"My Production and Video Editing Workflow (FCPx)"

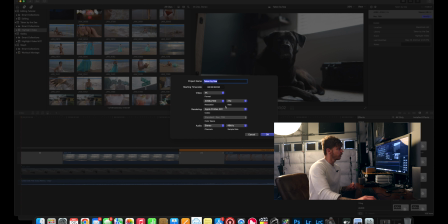[5:43]
My timeline on Final Cut Pro was 24 frames a second, giving it that cinematic feel, which is industry standard if you're wanting your footage to look cinematic. My codec was Apple ProRes 422. I was using a standard color profile 709. I was filming flat picture profile.
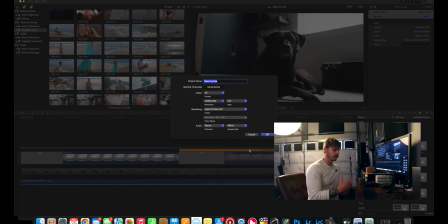[6:01]
I wasn't filming in log. Log footage would have given me more options in terms of color grading.
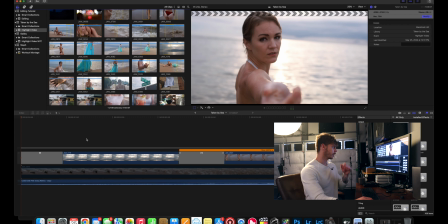[6:05]
I just wanted to keep this very simple though, and I can still color grade the footage. Okay, now we have our timeline. The first thing I do is get music. I use Epidemic Sound to get license-free music, royalty-free music. I pay, what, $15 a month or so for that,
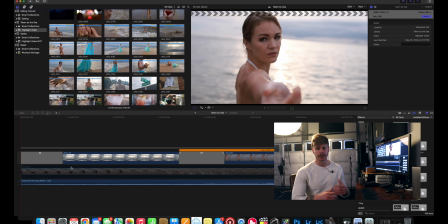[6:22]
and it's definitely worth it for me because I'm always filming and I'm always making productions both commercially and creatively, and that gives me the license to be able to use those musics, use that music in that service, even on commercial and paid projects. So Epidemic Sound, there's plenty of other services out there.
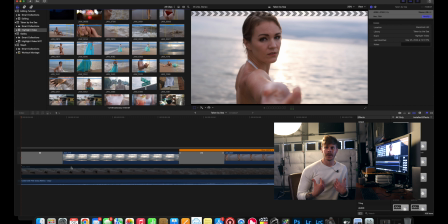[6:39]
That's just the one I use. I wish I was a composer and could make my own music and take the time to do that. That is just not the case right now. I'm a visual arts guy. I'm a filmmaker, so that's a service I am happily going to outsource. I downloaded a song by an artist I liked, and I put the song on the timeline.
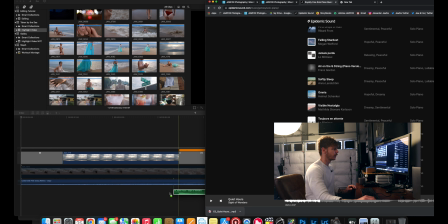[6:58]
It's just as simple as using this platform, downloading the song, and then placing the song on your timeline.
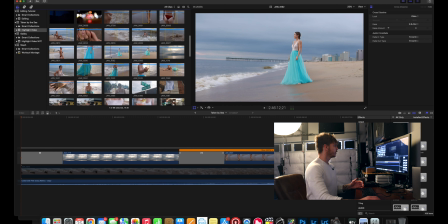[7:05]
In this case, I already have one. And then I pull from all my footage. You have something called in and out features. Whatever platform you're using, you can typically select from your clip a starting point and an ending point.
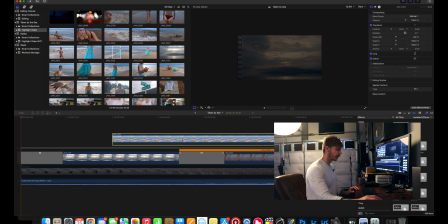[7:20]
And then you have a piece of a clip that you can work with on your timeline. That's just very basic, just in case you didn't know that. All right, then it's a matter of just plugging and playing and building a story. It's almost like making Legos.
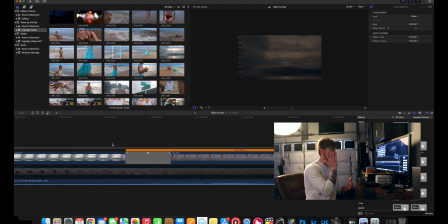[7:33]
You have this story, all this footage you've got, now you're just putting it in the right places, and that's where a script or a storyboard can really help you. But in this case, we didn't really have a script or a storyboard. I'm just plugging and playing based on my vision, and I know I want to start it out with an establishing scene, so that's where this shot comes from.
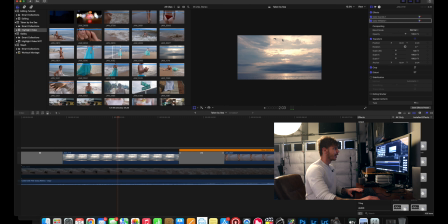[7:52]
We got lucky, the bird was flying by, and it just adds a little more motion and depth. I want to establish my character, so I don't want to just jump in and say, hey, here she is.
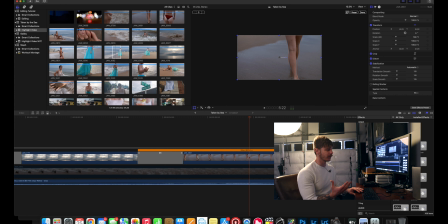[8:04]
I want to show her in a subtle way walking along the beach. It kind of builds suspense.
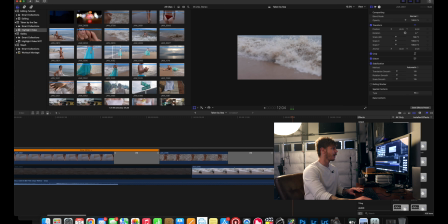[8:11]
And yeah, I want to introduce my other player, which is a sea. In this case, it's almost like the antagonist, kind of like adding that rough dimension to the story.
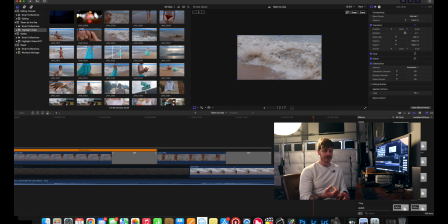[8:23]
So in every story, as we know, there's a beginning, a middle, and an end. You want to establish your scene, you want to build your characters, you want to establish conflict, and then you want to sum it all up. That's what I'm trying to do here.
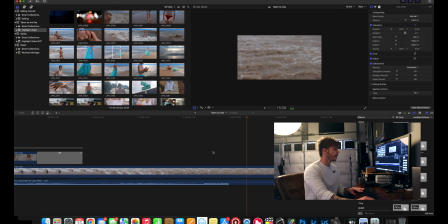And then we see our characters, our players interact with each other. The sea is touching Steph. And now I'm
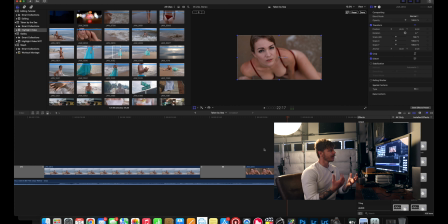[8:51]
putting Steph in this more submissive role of her looking up into the sky, almost interacting with the audience, kind of drawing you in a little bit. In my mind, in the story that I'm trying to portray, she's daydreaming and she's getting lost in thought.
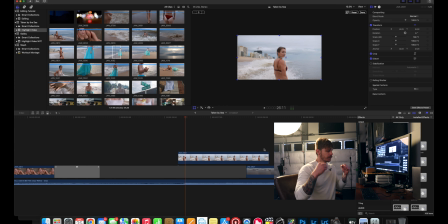[9:11]
Now I want to introduce conflict, so the music kind of bumps up a little bit in terms of the drama. So I want to establish the conflict, and that's what we're doing here.
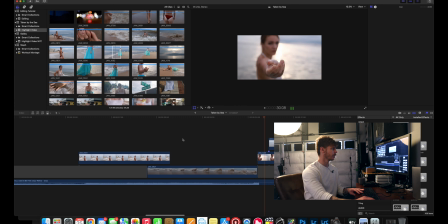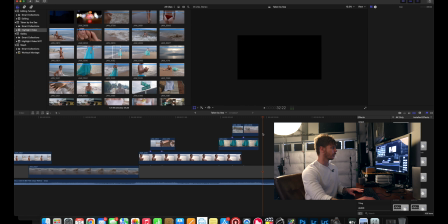[9:29]
So that's the suspenseful part right there, that little, where I cut out the footage, goes to a black screen,
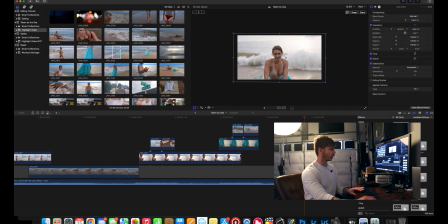[9:35]
and it will establish more of our character and the story art. And you can see here that I matched the clips to the music beat to provide more of a level of interaction with the audience.